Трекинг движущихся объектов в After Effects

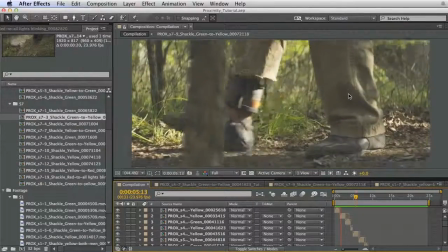0s
Hi folks, Harry Frank from Gray Machine here,
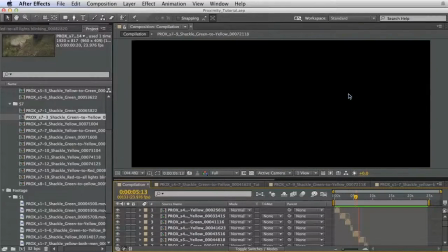2s
and in this tutorial I'd like to do a little breakdown of some of the visual effects I worked on for the short film Proximity.
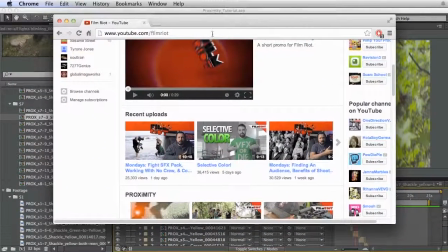9s
Now if you'd like to take a look at this film, go to the YouTubes at youtube.com/filmriot.
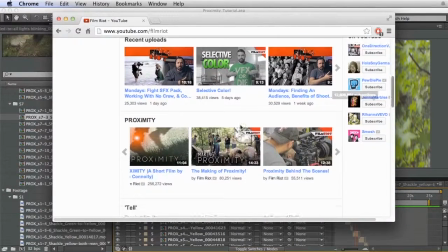15s
There's a lot of great stuff here, but if you scroll down there's a whole section about proximity.
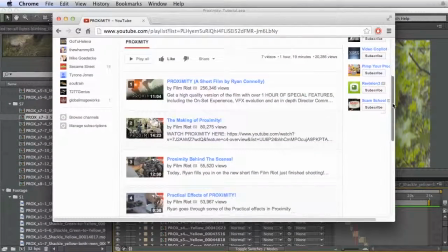21s
You can watch the film itself. There's a number of behind the scenes, making of, breakdowns, all kinds of interesting stuff about the film.
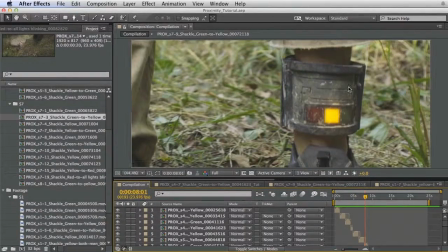29s
But I wanted to do a little bit of a detailed breakdown about the actual ins and outs of getting the shackle lights, which is what I did.
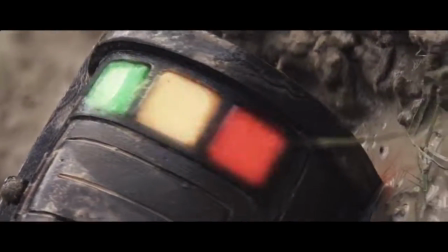38s
So pivotal to this story are these props that were built. These are shackles that go around the ankles of the characters, and they are paired up.
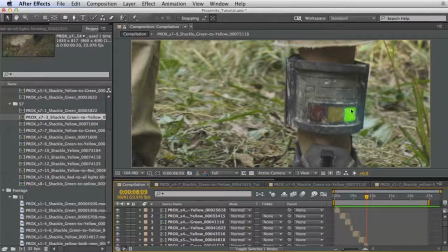46s
And if they are close proximity, the lights are green. If they start to move apart, they turn yellow, and then if they get too far apart, they turn red, and bad things happen.
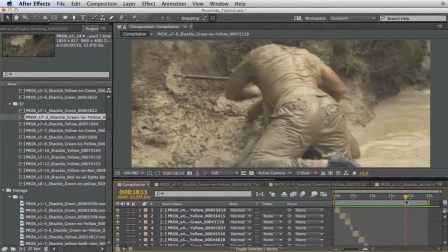56s
In fact, a lot of bad things happen. Here's a lot of fighting and all kinds of stuff. So if you watch this film, make sure your kindergartner isn't around.
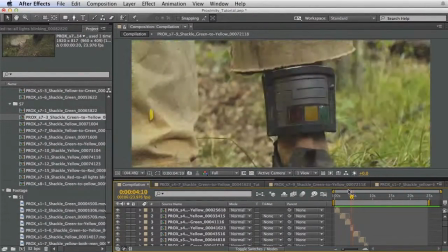64s
My part in this was to work on the lights. So although the shackles themselves are practical, the lights themselves are not. It just wouldn't be practical to manufacture something that illuminates with enough power and dealing with changing batteries,
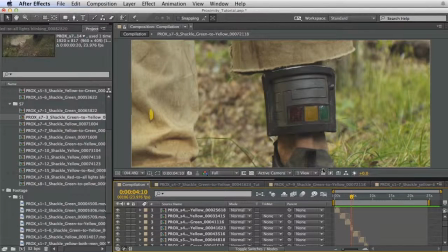80s
making remote controls that switch these things from one light to another while
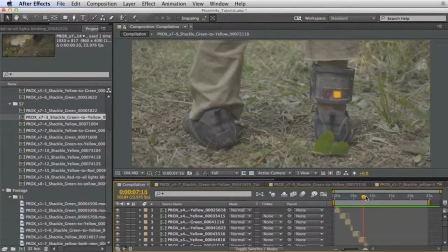85s
timing and acting and directing and all kinds of complicated stuff needs to happen.
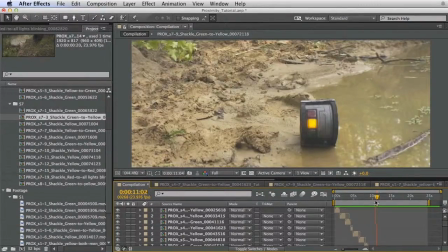90s
So although these were tricky, they're not impossible,
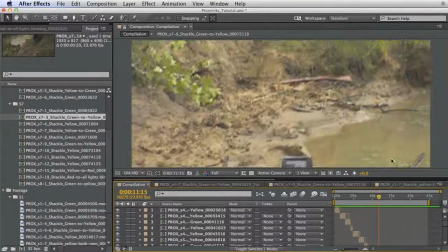94s
and probably easier just to do it in post than it would be to manufacture a way to control this during shooting.
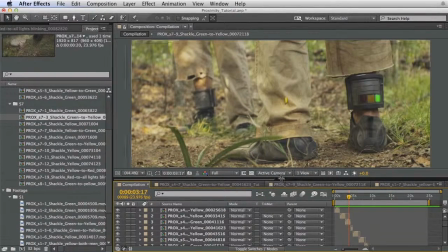100s
Plus there was a tight turnaround time for shooting. So the visual effects. Let's just start with a very simple one here.
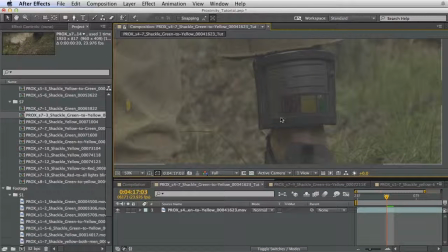107s
A lot of them are like this, kind of close up, showing a shot straight on of the shackle itself, and it changes from either yellow to green or yellow to red or whatever.
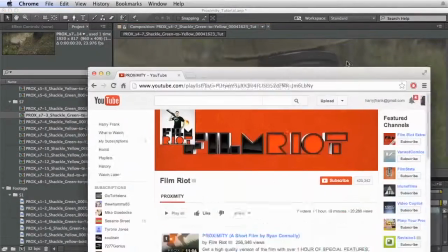121s
So let's talk about a philosophical approach. Proximity.
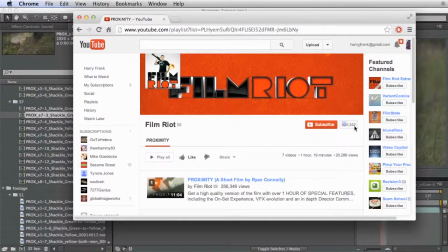127s
Film Riot has a pretty big following. In fact, you can see right here, almost 500,000 people are subscribed to just the YouTube channel itself.
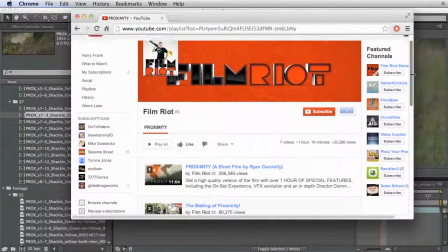135s
So there's a lot of people that watch this stuff, and a lot of these people are filmmakers and visual effects artists.
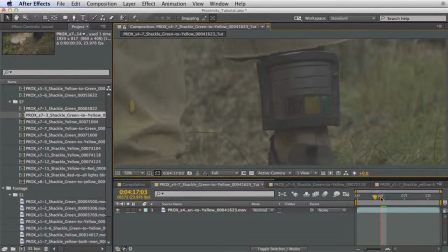141s
That's kind of the focus of of what Film Riot does. So making these things an obvious effect that some people might be familiar with and connected with, the instant somebody is connected to an obvious plugin like No Light Factory or optical flares or something like that,
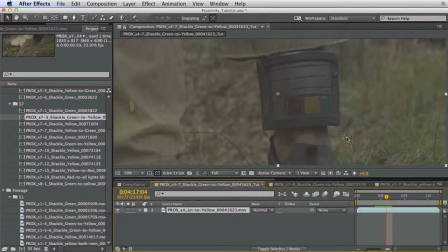158s
they become disconnected from the story. It becomes obvious that it's a post-production effect or a visual effect, and that it wasn't practical. And then at that second, they're already pulled away from the story and their connection with the film.
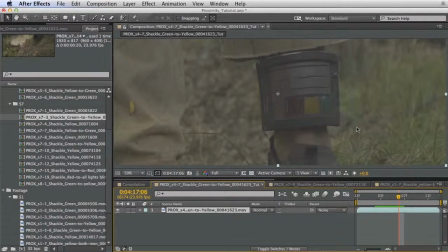174s
So my job as the visual effects artist is to make something that looks real to a point where people aren't going to think about it. So it needs to feel real, but not feel like an effect, even though we're kind of building an effect here, but we want it to not look like an effect. So we want it to feel real and not effecty. So well, how do we do that?
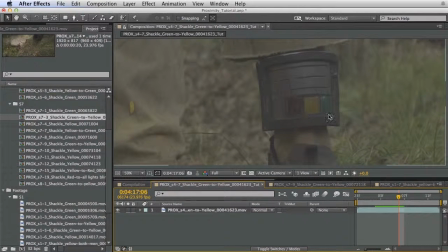194s
Well, we keep it simple. We don't layer any crazy effects on there. We stick with basic shapes, colors, and blending modes to get the realism that we need. So the overall approach is that these are solids. We just have yellow or green solids.
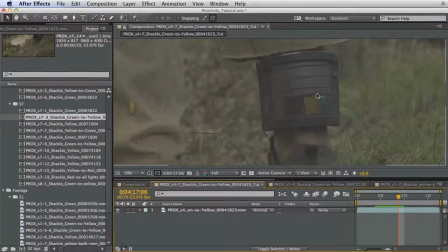210s
I track the data. I connect that to a null object, and then I connect the solids to the null, get the shapes in place, and do some subtle feathering and glows to get these all looking good. Now that's kind of the breakdown that was already described in one of the breakdowns here. So I wanted to do a little bit more detail.
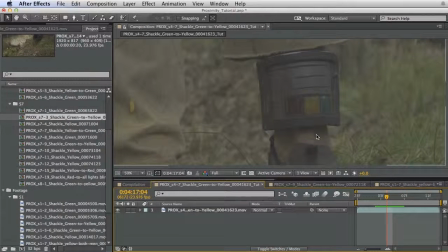228s
So I am going to be tracking these using Mocha, and I like to do, well, at least for these, or well, I should say most of them, I used Mocha.
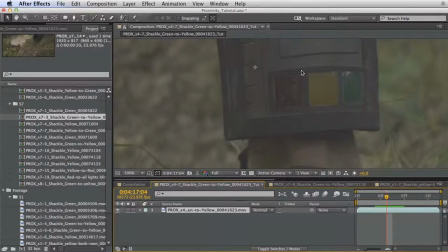237s
And the reason I did that is because, well, what I need to do is track a flat plane surface. I need to track the position, scale, and rotation of it. This is exactly what Mocha does best.